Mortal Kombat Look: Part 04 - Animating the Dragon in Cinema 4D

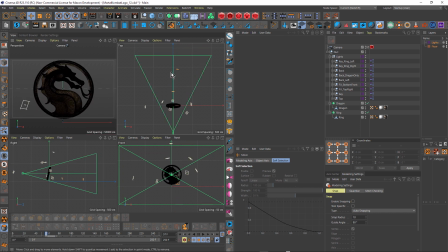247s
You could create this kind of look animating just the camera and rotating the camera, but I find it's just a little simpler just to have the camera moving back on Z and then just rotate the logo. But I spent all that time getting the lighting looking correct. And obviously, if I was to just rotate the logo,
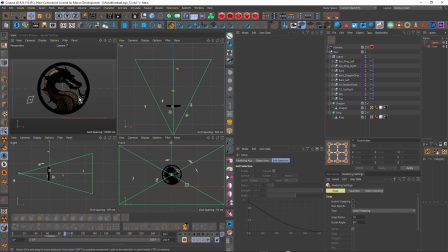266s
it might not necessarily look that good in the at the different rotation. And I might have to adjust my lights and then animate the position of the lights. So I just did it really simply by putting my lights inside the same null as the dragon and the ring,
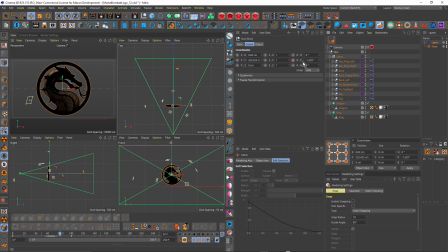283s
and then just animating the pitch of this null. You can see there's just keyframes for the pitch. As I drag backwards and forwards, you can see that value is changing. It's So it really is quite simple.
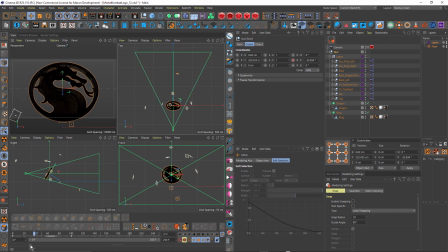300s
And this way, the lights are always maintaining their position in relation to the logo, and it stays perfectly illuminated. But I didn't want it to be fully illuminated at the very beginning.
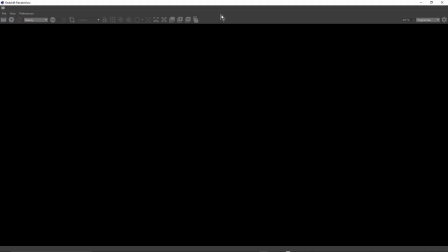315s
Let me just open up the render view, and I'll just activate that.
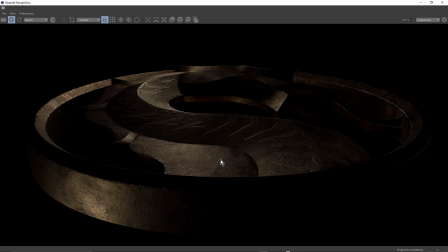322s
So you can see the camera's nice and close to the logo because I've animated the Z-axis. And the logo itself is reasonably dark. I'm going to give myself a little bit of space here.
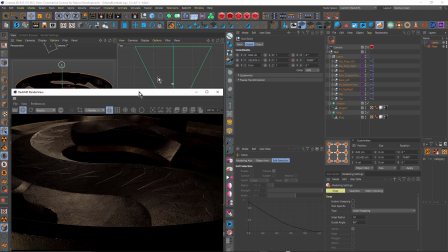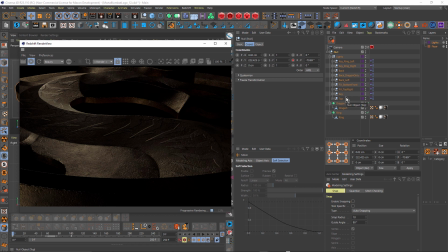343s
So not all of the lights are actually fully illuminated at the start of the animation. I've actually animated for most of the lights the exposure. So if I just, for example, click on the key area light and come up to general, you can see I've actually keyframed exposure.
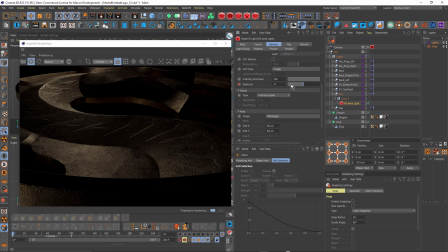363s
So I went through and adjusted each of the specific lights just by a certain amount of exposure, just so it was a little darker at the beginning.
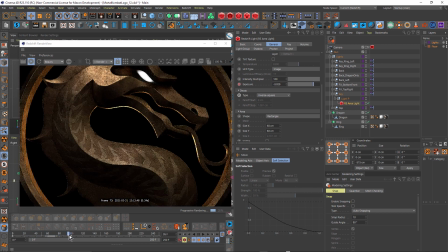373s
And then as the logo rotates back into position, you can see how the light's exposure is increasing
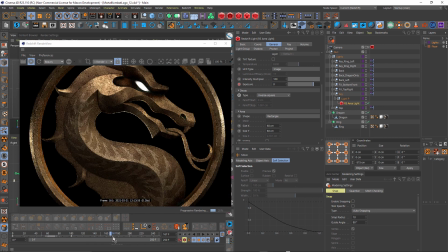382s
and the dragon's becoming more illuminated.
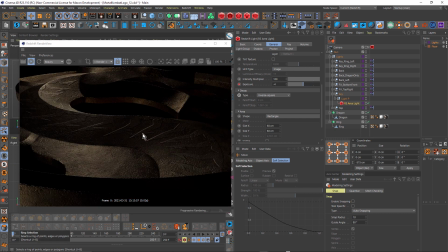384s
I did that because I thought it was a little more mysterious and maybe impactful to have the dragon in semi-darkness at the beginning, so you're not really sure what it actually is. And then as it sort of pulls back into position, then it starts to be illuminated.
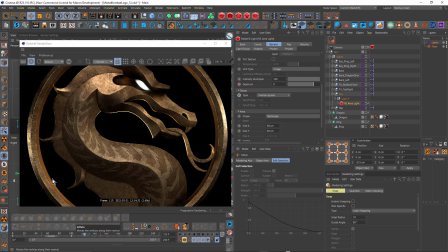403s
And you can see, when I talked about that backlight in the previous video, I actually made that blue. But in the final animation, this dragon's going to be on fire, not literally on fire, it's going to be placed over a fiery scene for the first half of the animation, and then for the second half of the animation,
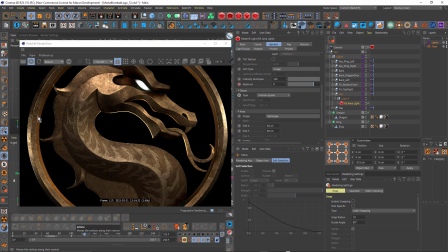423s
it's going to be on an icy scene. So I didn't actually want a blue light behind the dragon when it's supposed to be in a fiery scene. So what I did was I actually keyframed this. So I click on the back one and just click on that. You can see I've keyframed color. So it starts off with this fairly bright orange.
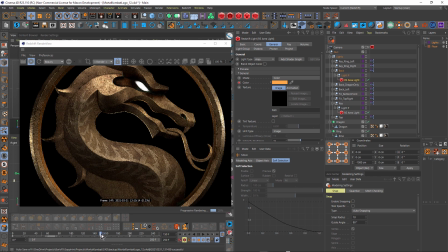443s
And when we hit about the 150 mark, that's when the dragon actually completely finishes its move and it's stationary. And I keep dragging. This is where the icy scene starts to happen. And I just keep dragging through there. You can see how that color's changing.
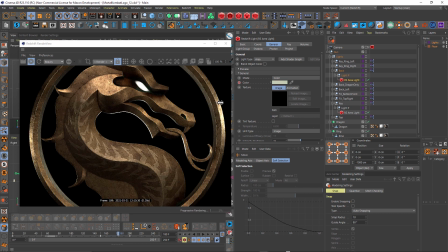458s
So as the icy scene is transitioning on, the light cast from the backlights, and that's including this one here and also the one that's only on the dragon, this one dragon only, they're both animated from orange to blue.
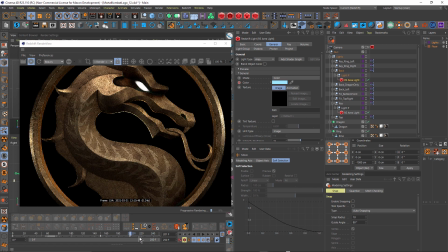475s
So I was considering my composite when I was doing my 3D lighting.